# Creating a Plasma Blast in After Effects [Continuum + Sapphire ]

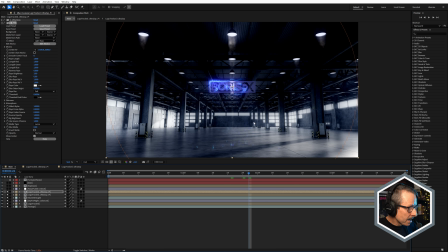990s
Just illuminating that a bit more. So it's starting to come together, but obviously the explosion is the hero of this look. So let's take a look at that. We do have an adjustment layer above that, but that's to do with the explosion.
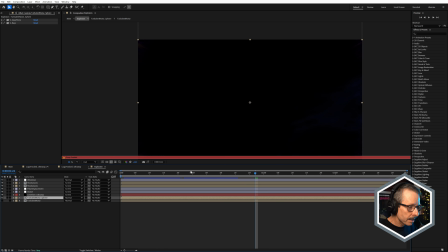1003s
So we'll just turn on the explosion, double click. Now I do have a proxy enabled, so mine is nice and fast.
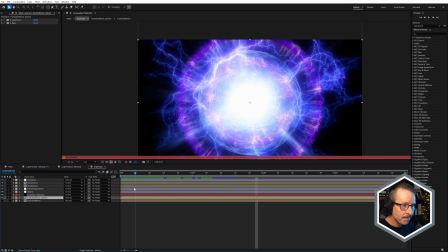1010s
Yours might not be quite as fast, but it's fairly detailed. I'm going to come in, turn that proxy off, and let's dig down.
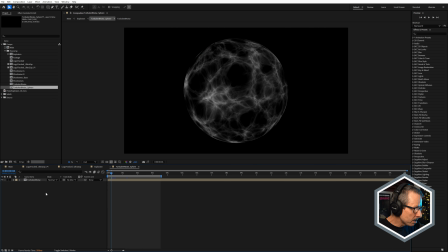1019s
So we've got this turbulent noise sphere at the bottom.
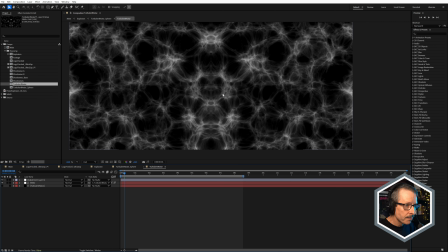1023s
Inside that, we have a turbulent noise layer, and this is After Effects' default turbulent noise, and it has the beautiful dynamic fractal type, and it's a black and white image, but I've used it as a matte for a white solid.
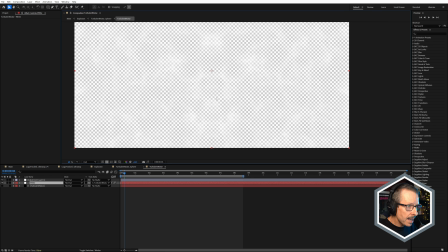1043s
So we just do that. It disappears. You can only just see that white.
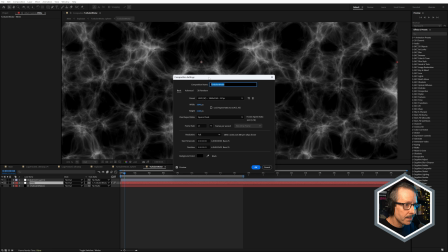1050s
If we just change the background color just temporarily, you can see, there we go.
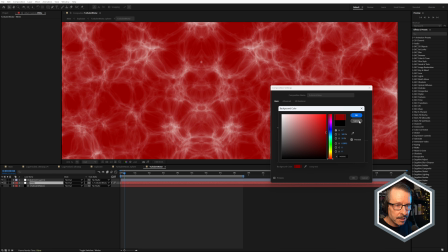1056s
So we do have an alpha channel there just to prove that.
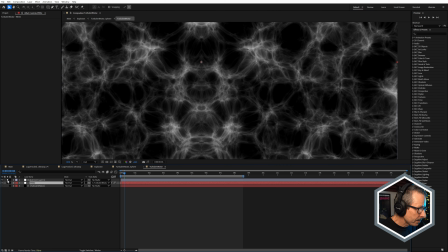1062s
And above that, we have an adjustment layer with mirror. Got to turn that on.
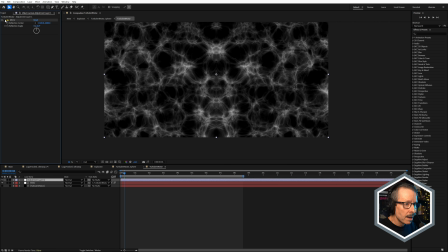1070s
Now, the reason I've used mirror is because I wanted it to be seamless when using BCC Sphere. So that's turbulent noise. There's a little bit of animation on it.
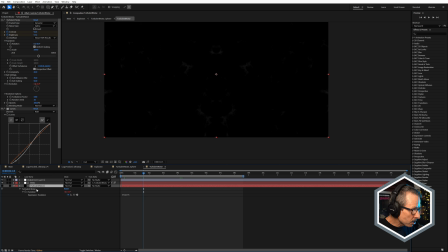1082s
If we just hit E twice on the keyboard, you can see I've got a time expression, simple time expression on evolution.
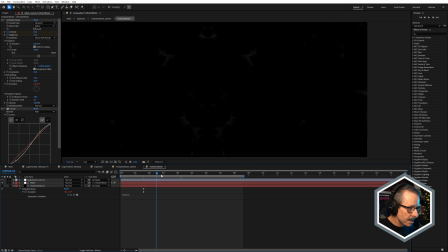1091s
And it just gives us a little bit of evolution because you don't want it to be stationary. It's an explosion. You want it to be, I guess it's almost like smoke or electricity or something, but it's got to have that kind of motion.
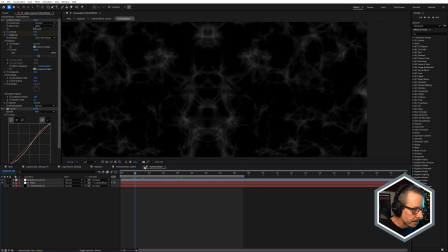1107s
So that's why I gave it a bit of evolution. Make it look a bit more organic, a little bit more real.
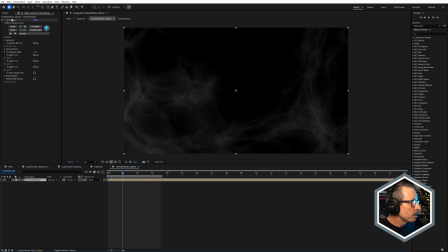1113s
And I've used BCC Sphere.
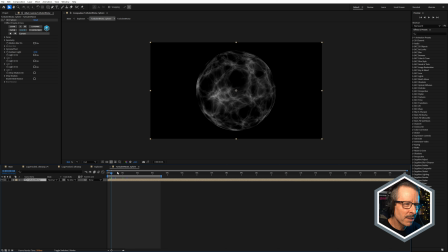1118s
So I guess what I really wanted with this was it kind of like a bubble of energy blasting out from the logo.
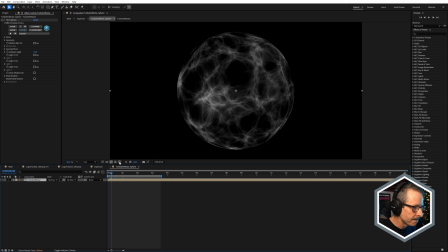1125s
And I thought BCC Sphere would be the best thing to use for that. And you can see, because I made that alpha channel using the matte,
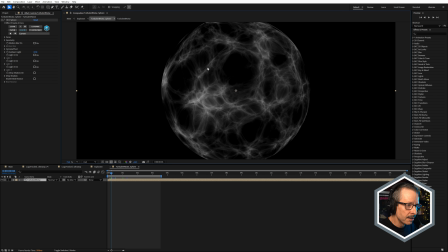1134s
we've got just this white, electricity, smoky looking fractal.
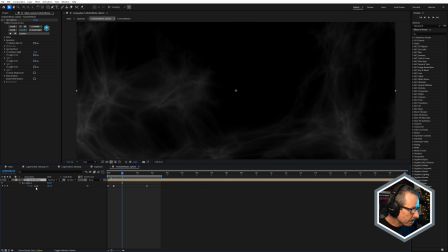1140s
And there's a couple of keyframes on that just for scale for BCC Sphere.
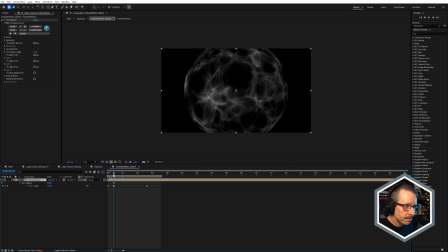1145s
So it just bursts out quite quickly with that initial explosion. And then it kind of lingers for a bit. It's almost kind of the last thing we see. And it kind of disperses as that scales up.
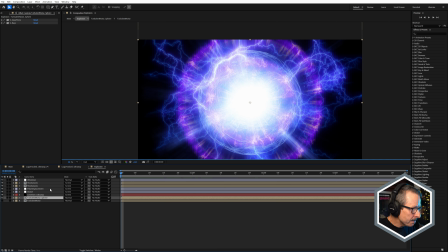1160s
So that's the turbulent noise sphere. It's going to solo that.
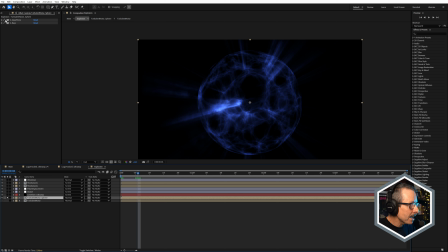1167s
There it is there. You can see I've applied a couple of effects, S quad tone and S rays. I used to always use tritone for my colorization,
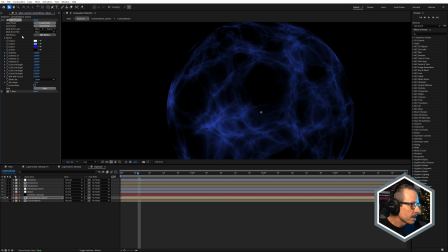1178s
but I'm using things like quad tone a lot more now because you can see with quad tone, you've got two colors you can have sandwiched between white and black. And that way I can have just, a little bit more variation in the blue. If I just use tritone, it'd be a little flat. So that's why I use quad tone.
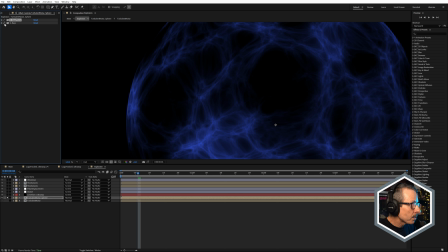1198s
So a nice electric blue with a bit of S rays just from the brightest areas.
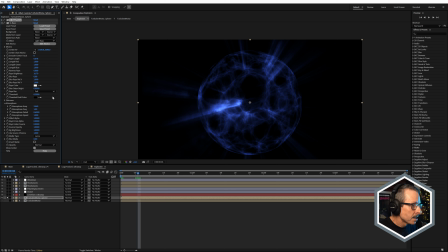1203s
Once again, adjusting the threshold just to make sure that we don't get, too much going on.
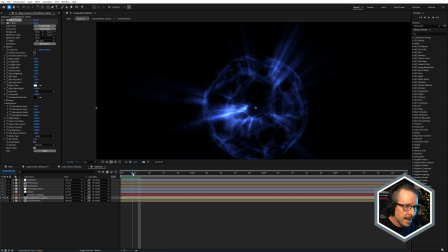1210s
It makes that look really fake. So that sort of blasts out like that. Looking really nice.
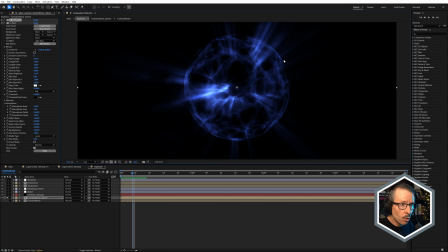1218s
Might have been nice, actually, thinking back, to have a little bit more warp on that. So it moved a bit more like a bubble. You know how when you blow a bubble, it's kind of, I don't know, it's kind of, it distorts, and it's not, it's not a perfect, like a glass sphere. It actually is moving and distorting.
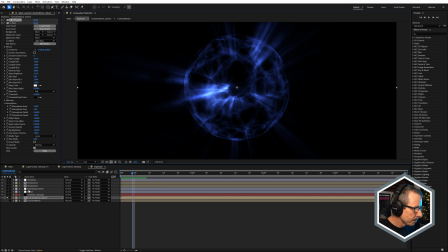1238s
And I think that could look quite nice as well, but I won't do that now. Above that, we have S lens flare.
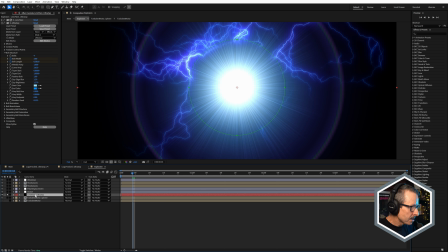1245s
I'm just going to solo that. So Sapphire lens flare with UltraZap.
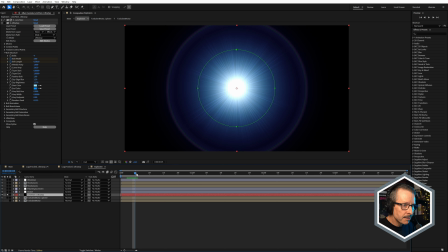1249s
So Sapphire lens flare is great, just gives us that initial burst of light.
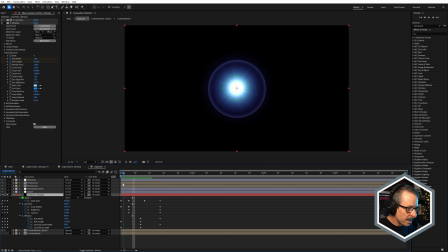1257s
Just grabbed a preset for that. And so just once again, that initial burst of brightness, and then just fading out and scaling down. So scaling the widths down. And the mask is actually being used with the UltraZap, not with the lens flare.
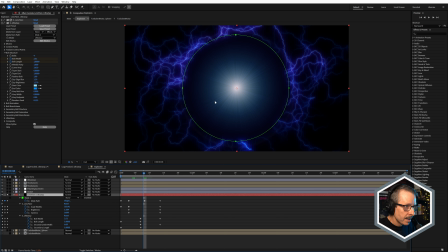1273s
And if I turn that on, you can see why. So I'm masking out the UltraZap to only sit around the edges of the lens flare. If we come to the UltraZap and we turn the mask off, then we get UltraZap everywhere.
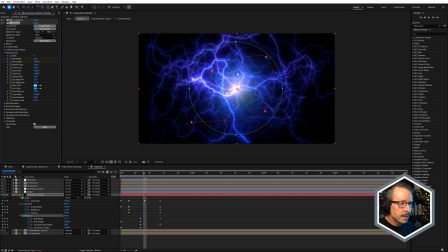1288s
And I've used one of my presets that I created that are available inside of UltraZap for this. I think it was the Palpatine preset that I used. So with that on, we're isolating the UltraZap to just the edges.
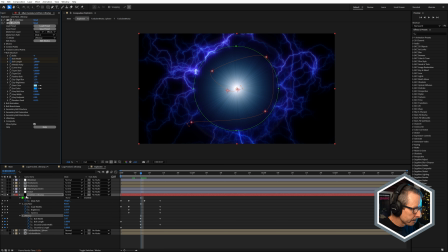1306s
And that'll be clearer why we do that when we look back in the main comp in a moment. And that's those two layers combined.
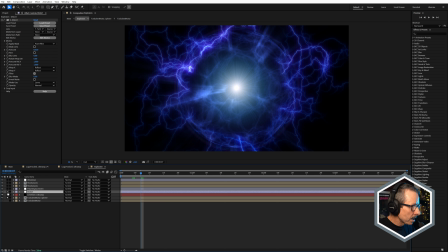1314s
Above that, we have a Sapphire Distort adjustment layer. And look at that.
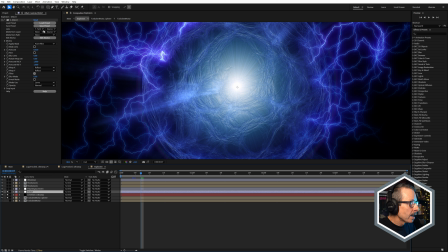1319s
With a bit of S Distort, and I'm using as the lens the turbulent noise sphere,
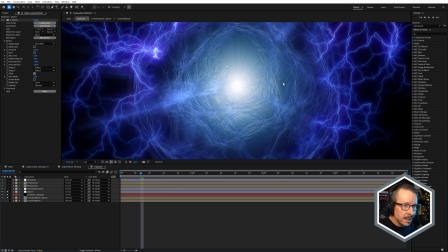1325s
we get almost kind of like a 3D kind of look. I guess it kind of looks like a bubble, doesn't it?
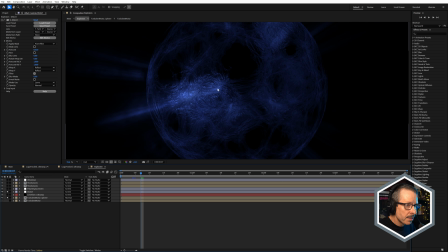1331s
If we just turn off that, it looks almost 3D, doesn't it?
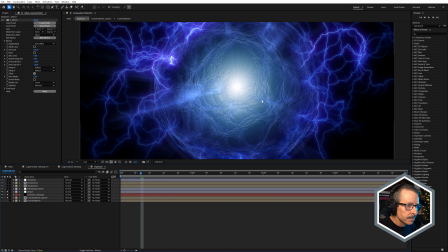1337s
Very nice. And that's the kind of look I was going for.
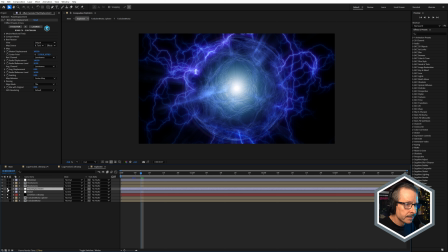1342s
Above that, we have polar displacement. So this is BCC plus polar displacement.
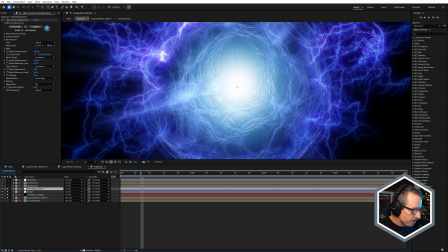1349s
And this is just displacing, this is also an adjustment layer. And this is just basically displacing everything below.
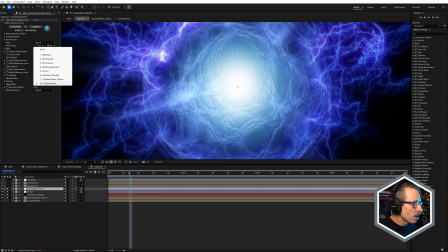1358s
So all it's really doing with the map source set to turbulent noise, which is just the basic turbulent noise comp,
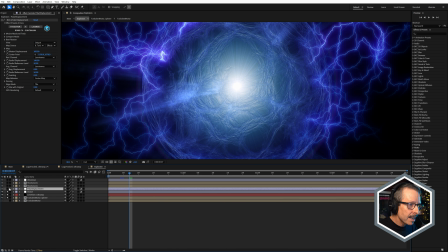1366s
it's just displacing it slightly using that as a map.
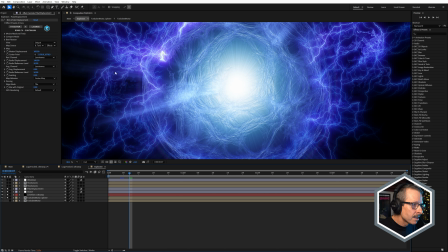1371s
And if we just look over in this area here,
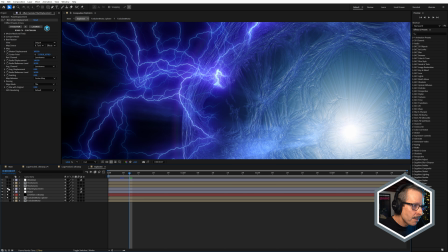1376s
it's just displacing it, offsetting it slightly and adding a little bit more detail.
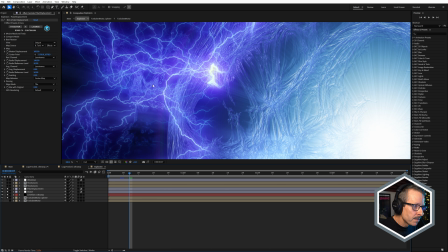1382s
It almost kind of looks like, solar flares coming out of the sun, the kind of look that it's created.
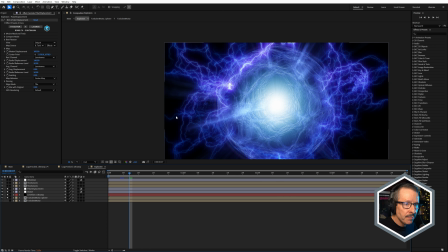1388s
And I just liked it because I thought it just added a little bit more detail, made it look a little more complex without having to do too much work.
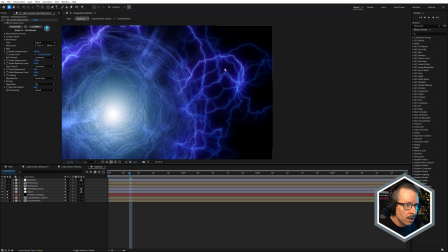1396s
It looks quite kind of nice over here as well. If we have a look here, see that?
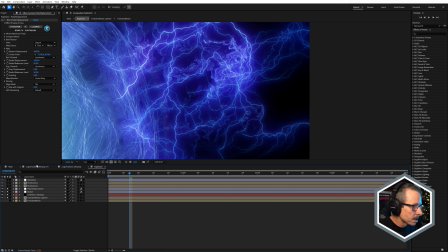1402s
All that detail in there. So BCC plus polar displacement. Very nice.
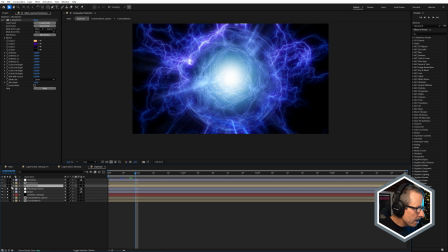1410s
Now above that, we have the shockwaves. So these are really important. Let's just turn that on.
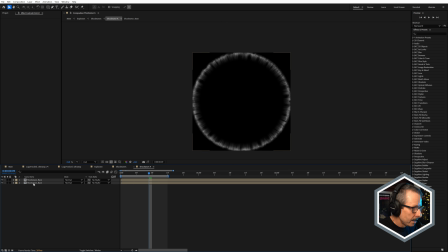1414s
So there's two shockwaves, shockwave A and shockwave B. And shockwave base is, once again, turbulent noise.
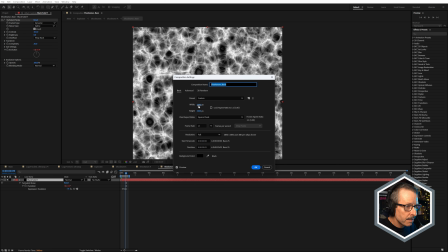1423s
But you can see I've made that quite big. This is 3840 by 3840, so quite big.
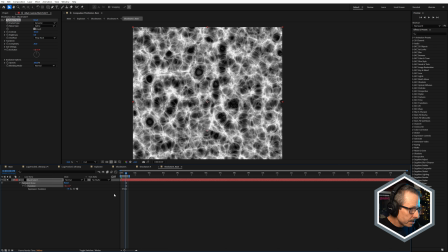1431s
Once again, evolution with the time expression.
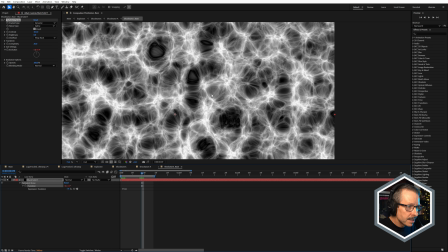1435s
So just to have that evolving just a little bit of movement in there.
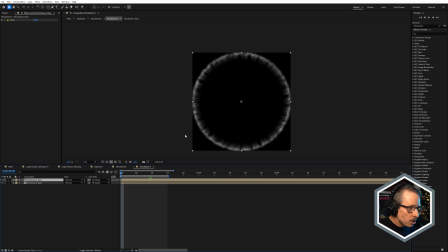1442s
So that's the shockwave base. And let me just, we'll go to the bottom one first.
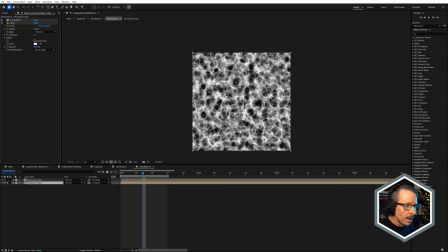1452s
Okay, so here I've used, actually, no, let's look at the top one first.
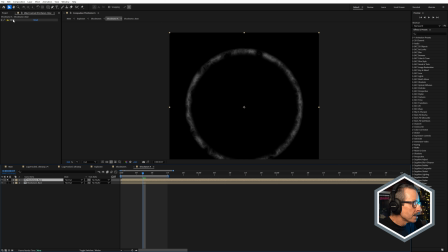1458s
I think that's probably a good one to look at. So here is just using After Effects' circle effect. You can see I've set edge to thickness and animated the radius. So we get this ring. And I remember doing this for the first time. It must be 20 years ago when I worked at Foxtel. I worked in television. And I remember doing something quite similar using this exact effect. So it's still in there and it's still very useful.